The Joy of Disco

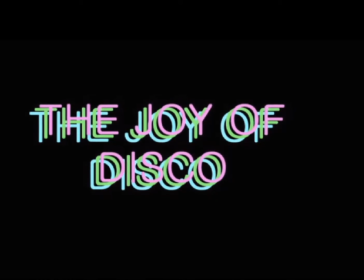(0:12)
The Joy of Disco documentary is a mixed documentary because it includes archive footage, interviews and observations.
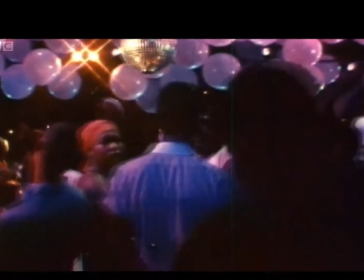(0:20)
The themes throughout the documentary were culture, media, music and dance.
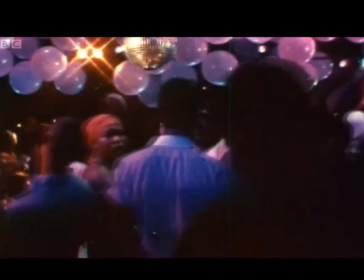(0:25)
The narrative structure is single stranded as it's all about the discos.
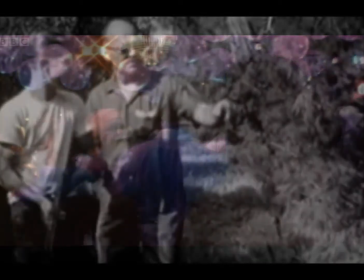(0:30)
It is non-linear because it did not happen or the events didn't happen in order.
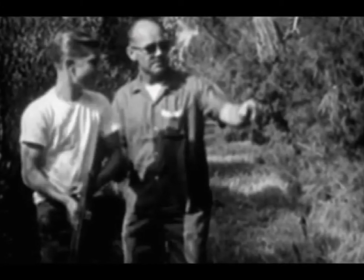(0:35)
It's a closed narrative because it includes a topic and all questions are answered.
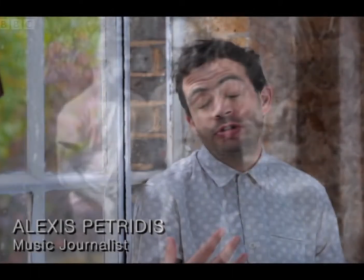(0:43)
The Joy of Disco documentary is a mixed documentary because it includes archive footage, interviews and observations.
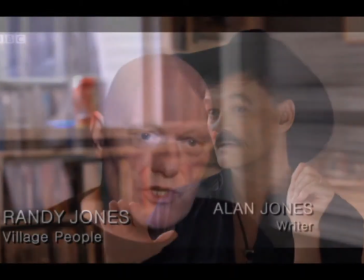(0:50)
The themes throughout the documentaries were culture and the media, music and dance.
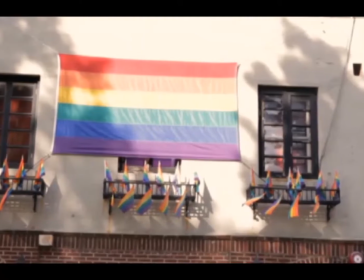(0:55)
The narrative structure is single-stranded because it was not only about one topic, which was discos,
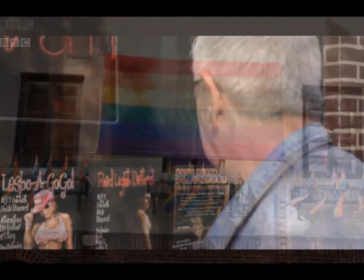(1:02)
it is non-linear because the events do not happen in order and
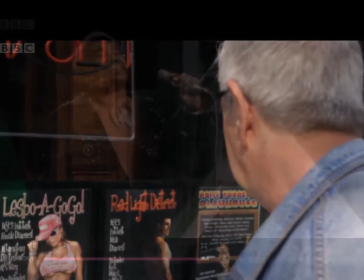(1:06)
it's a closed narrative because it tells us about all about discos.
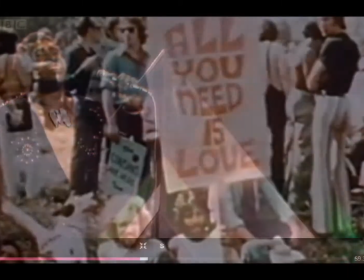(1:12)
Camera work. Conventional interviews were used throughout and the interviewee is either on the left or right hand side of the screen.
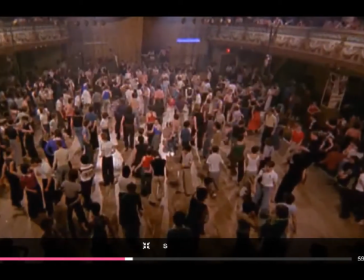(1:20)
There's a close-up of feet when everyone's dancing, shows how close people get.
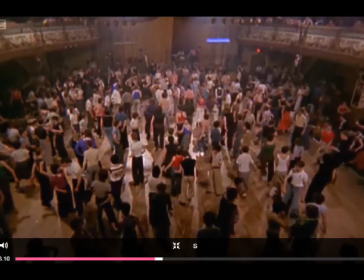(1:26)
Medium close-ups of the gay pride flags to show it was becoming accepted and promoted through disco.
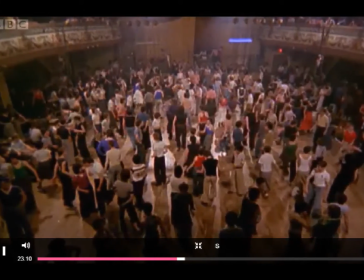(1:34)
Mise-en-scene.
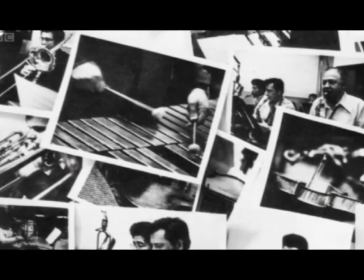(1:36)
Bright lights and cigarettes were shown throughout as they were relevant to the theme.
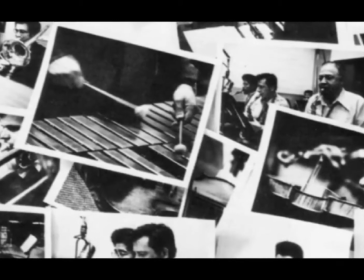(1:45)
Instruments and music venues are used to emphasise the theme and girls wore very little to interest men.
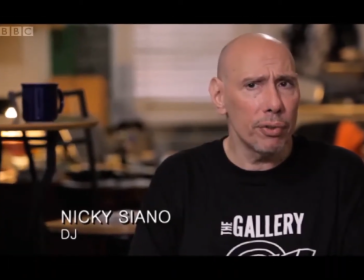(1:53)
sound. Narrator is a young male who speaks standard English.
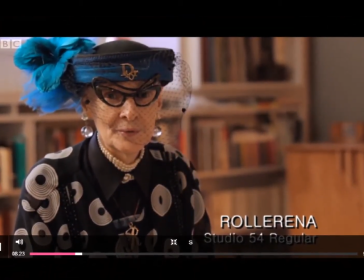(1:58)
This brings the whole documentary together and with the narrator being a young male it suits the target audience.
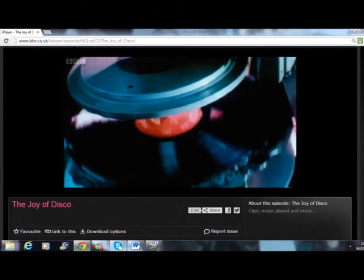(2:07)
There's up to beat music to emphasise the footage showing,
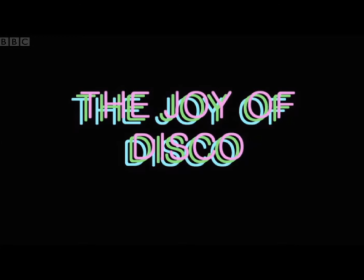(2:11)
editing, quick cuts to keep up with the tempo of the music and the footage.
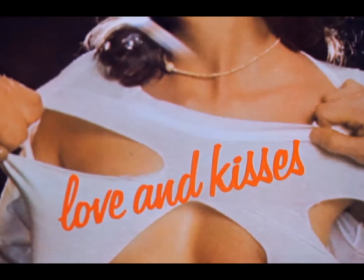(2:18)
Subtle fades were used to make it run smoothly.
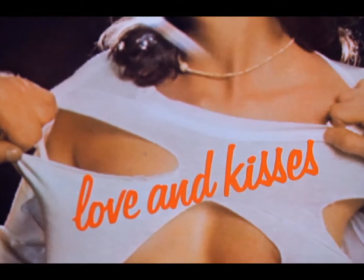(2:22)
Archive footage, photographs were used, interviews, actual footage, music videos and then graphics.
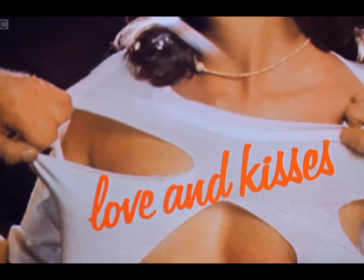(2:31)
The text used during interviews were bold and white which made it stand out.
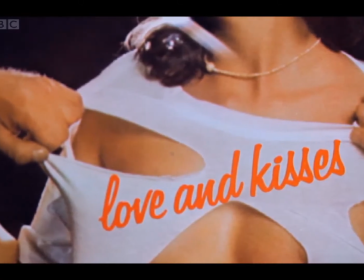(2:36)
It tells the audience what their occupation is and relevance to the documentary.
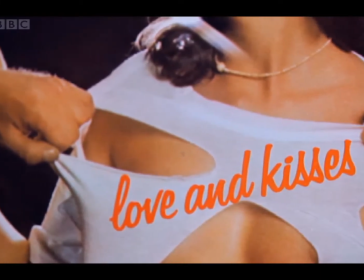(2:40)
The title was in neon lights which is relevant to the theme and the credits were not like normal it was a picture of a girl wearing not a lot saying love and kisses.